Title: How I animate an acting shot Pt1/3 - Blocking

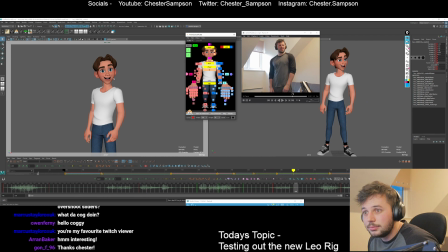4494s
Wow, I didn't feel sick at all, not once. But yeah, here you go. Here are the key poses.
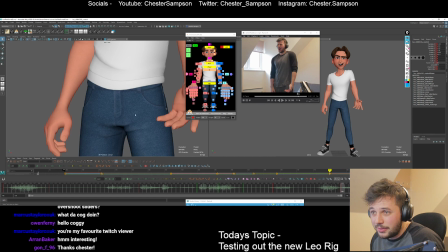4500s
I think these get the main point across. I mean, stuff like this, I obviously haven't touched the face.
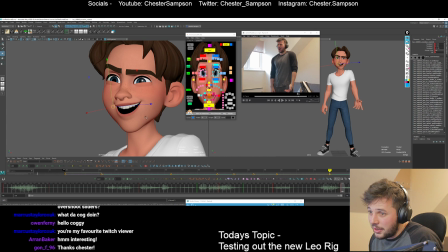4506s
I just gave him a random thing. And when I go in and actually do the sync, it'll be quite different.
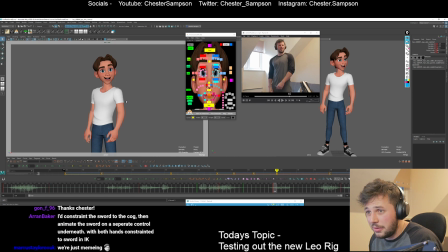4522s
I don't want to cover up more than like half of his pupils, otherwise it looks a bit broken. But maybe we can break that up from that by not having it quite as thing.
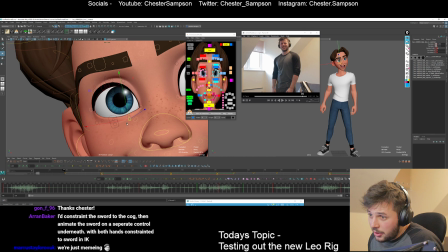4536s
I think these kind of almond shapes look cool, but I might simplify them a little bit so that you don't get the tear duct as pronounced.
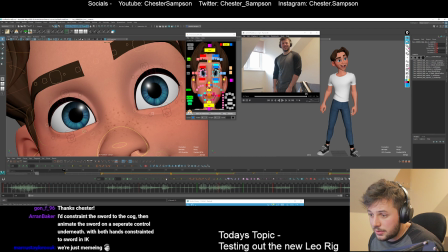4546s
I think it was these two controllers, so I'll keep those for those. Cool.
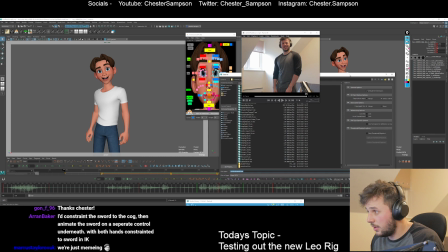4552s
Cool, so I'm gonna iterate my save in here. So I'm gonna save this as number 3.
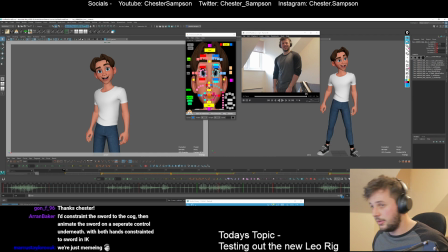4560s
I did actually make a file for this, so I'll put it in here. So it's number 3 now. Cool. All right, so let's go into some breakdowns. Yay. This is quite a quick move. I might do it on 3s. So I'm gonna bias this side a little bit.
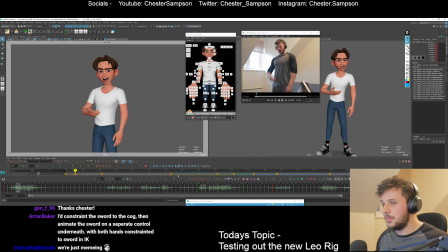4579s
Although we're kind of, I'm gonna bias the next pose, and the reason I'm doing that is because we're kind of coming into the shot in motion, so I don't want to stay in this ugly pose. I just want to bias into this pose, and then we can think about things that are dragging, like the head and the face is dragging,
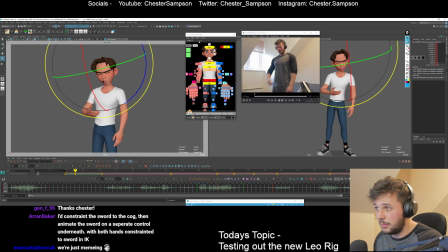4597s
so I'm gonna just put that back to where it was on that frame. Maybe we can have the brow start to ease out. Right. The arms kind of leading up, that's cool. I feel like the chest is probably going to drag in here because we're kind of flicking out from the cog up.
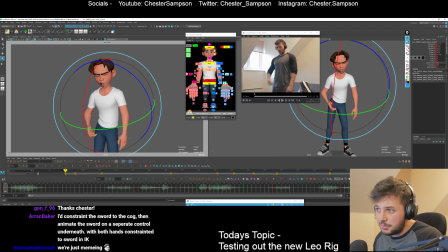4619s
Don't want that head arc to be as janky as that though. Maybe we can break down in here, so we're breaking down under, and I'm gonna put it in arc, nudge it over a little bit into some kind of arc.
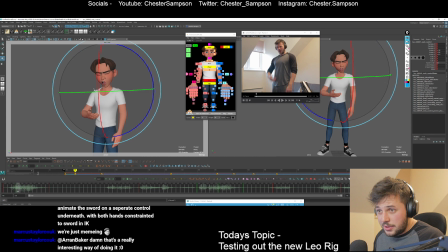4640s
Kind of looks like the head is still, so I'm gonna use the neck a little bit to pull that up. I still want to drag the head though, so, but it just needs to, I think because I'm going under,
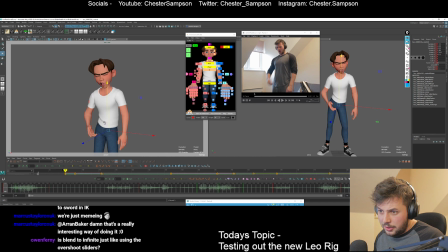4655s
maybe I'm going too far under, maybe I can go over, maybe I'll go over. All right, let's figure out this arm arc. I'll put it in a bit so it arcs in and around, and we can drag maybe
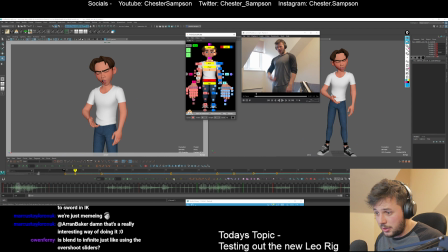4670s
the bottom half of it a little bit, maybe not too much, just a little bit in there. Shoulder can lead that up a little bit. This one, what's happening? Not too sure. Have the shoulder lead it and go over, and then we can have the arm
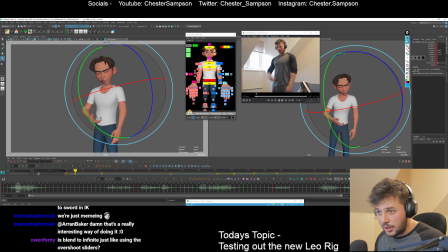4694s
swing in maybe and then back out. We'll figure it out. See, this is what I mean when I don't know how to use FK. what do you even do with these things? I can drag the wrist. There you go. I drag the wrist. I drag something.
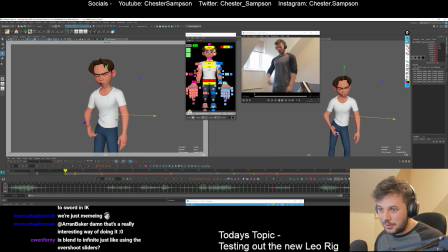4708s
Maybe I can keep this delayed a bit so that his spine shape catches up when his weight takes over on that leg. Wow. Cool. Wow. So let's do another 3 frames. I'm just going to go through. For this more quick movement, I'm going to do it on 3s.
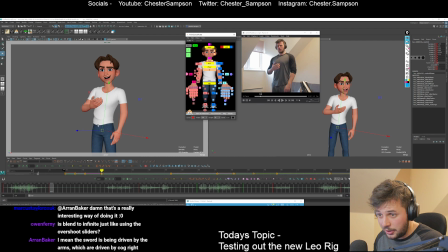4728s
So let's go to the cog again. We're kind of arcing over. I don't want it to be flat like it is here.
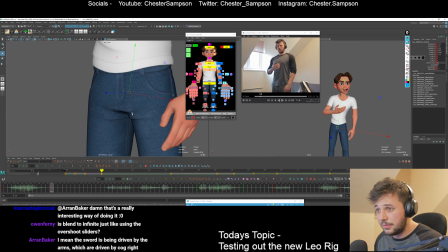4734s
I'm gonna figure out.